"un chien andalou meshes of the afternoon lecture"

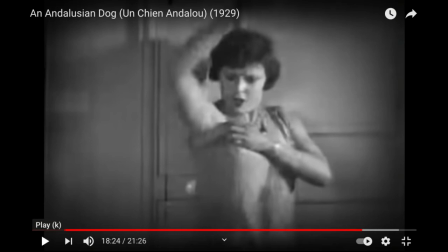4442s
So it's essentially the breakup of a relationship, but it's done again with the unconscious, like whose hair is, all the body parts are getting displaced one upon the other.
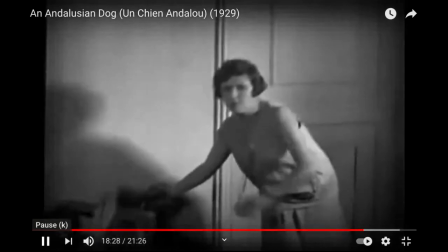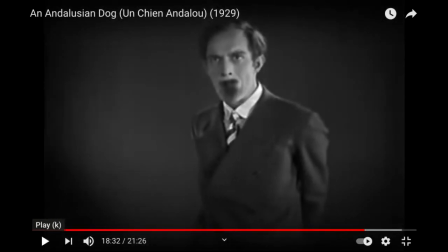4461s
So he's still there with it.
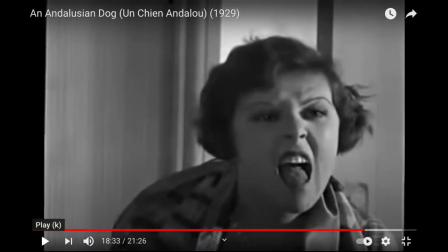4464s
And then she sticks out her tongue very vigorously, the final, which is somewhat another, probably a deliberate mixing of gender, because it winds up looking like she's presenting the phallic object to him.
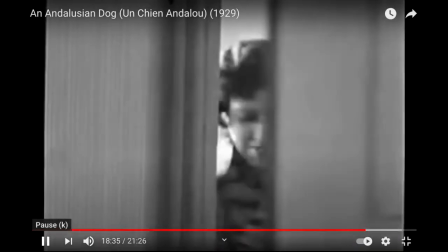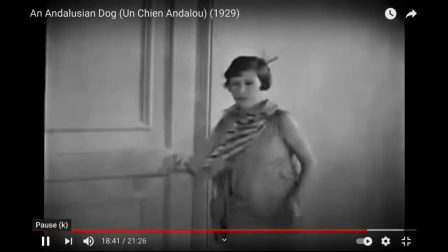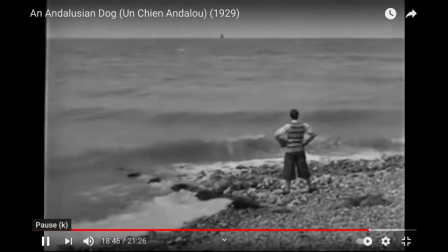4492s
And of course, she steps outside the door, and she's on a beach, and here is another man.
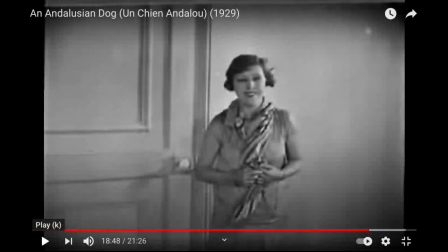4496s
And there's some suggestion that her phobia of death may have also driven her out of the relationship, because she wants a new relationship, a new man, a new romance.
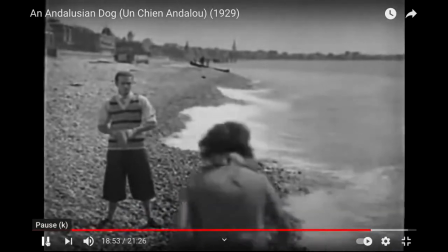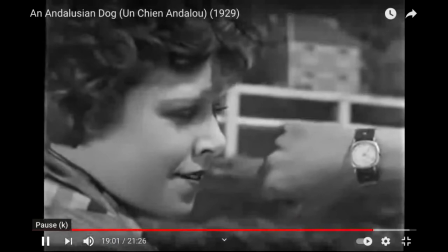4515s
again, she's enamored of him. He looks away and just presents her with his watch.
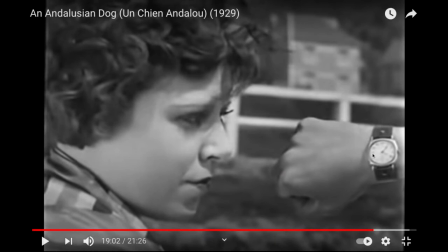4522s
Now that goes all the way back to the first scene, but it also, it's, as I said, this is the unconscious. So that even as she meets this new man, he does present, the first thing he does is turn away from her and show her that time is continuing on, that this isn't forestalling her mortality.
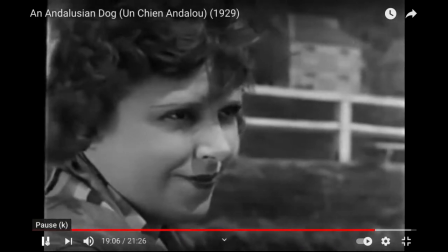4543s
She doesn't want that.
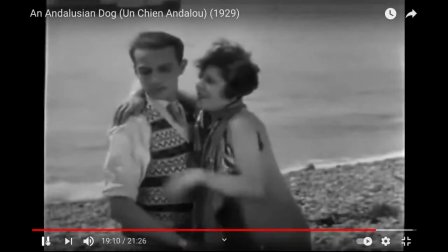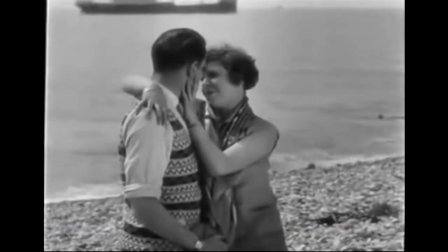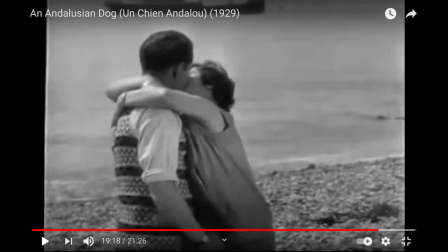4555s
And now she initiates the kiss that she withheld to such a degree with the other man.
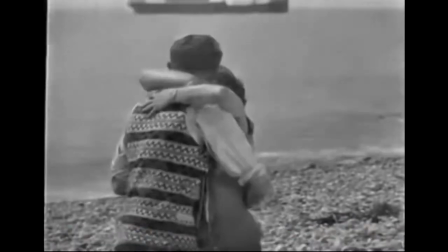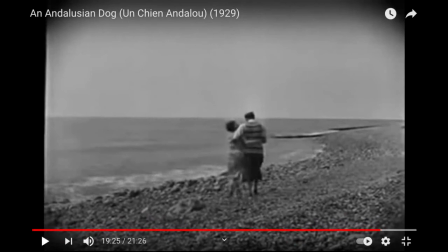4567s
Walking down the beach, and this might somehow appear to be the end scene of a Hollywood romance.
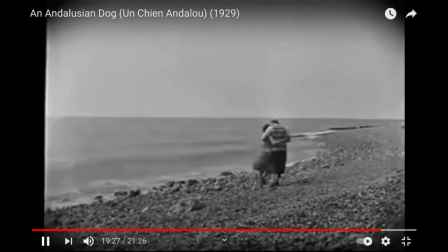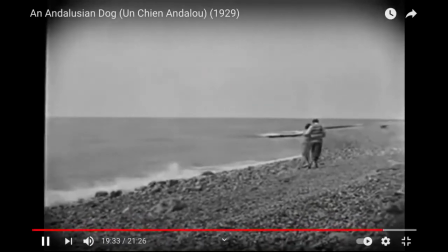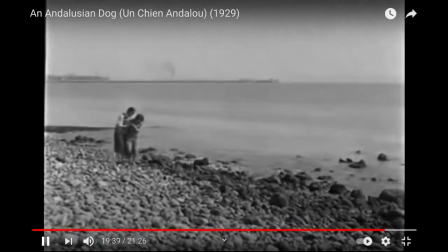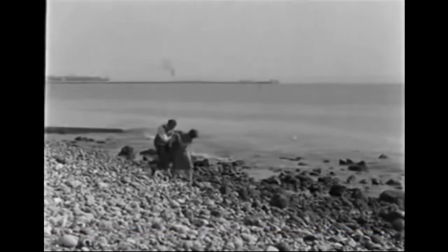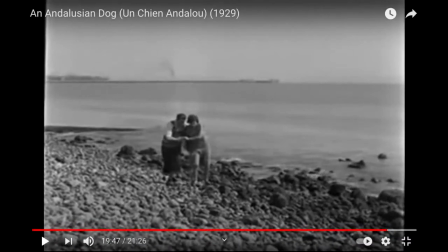4598s
So to some degree, this is a sense of partnership, helping each other over the rocks and over this. So it appears to be we're going to somehow end on upbeat, and this is Diane Boonwell's final
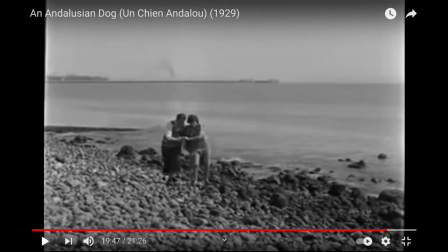4614s
kind of whacking ahead of the genre movies that were beginning to take over all of cinema, because this scene will also be undercut, and I emphasize the word cut.
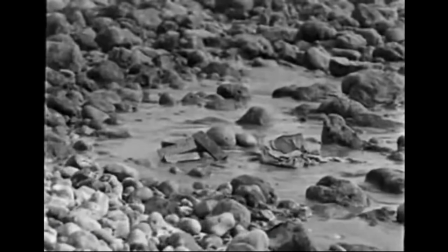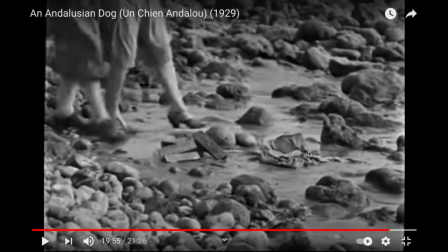4632s
So they come upon the smash box, and again the womanly attire that keeps showing up again,
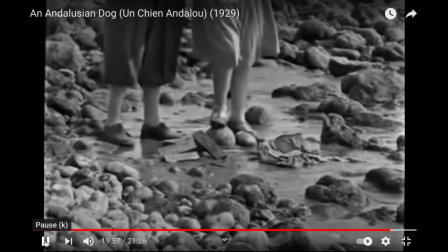4640s
the stuff that the father figures threw out the window. But this is the first time we've seen the box busted.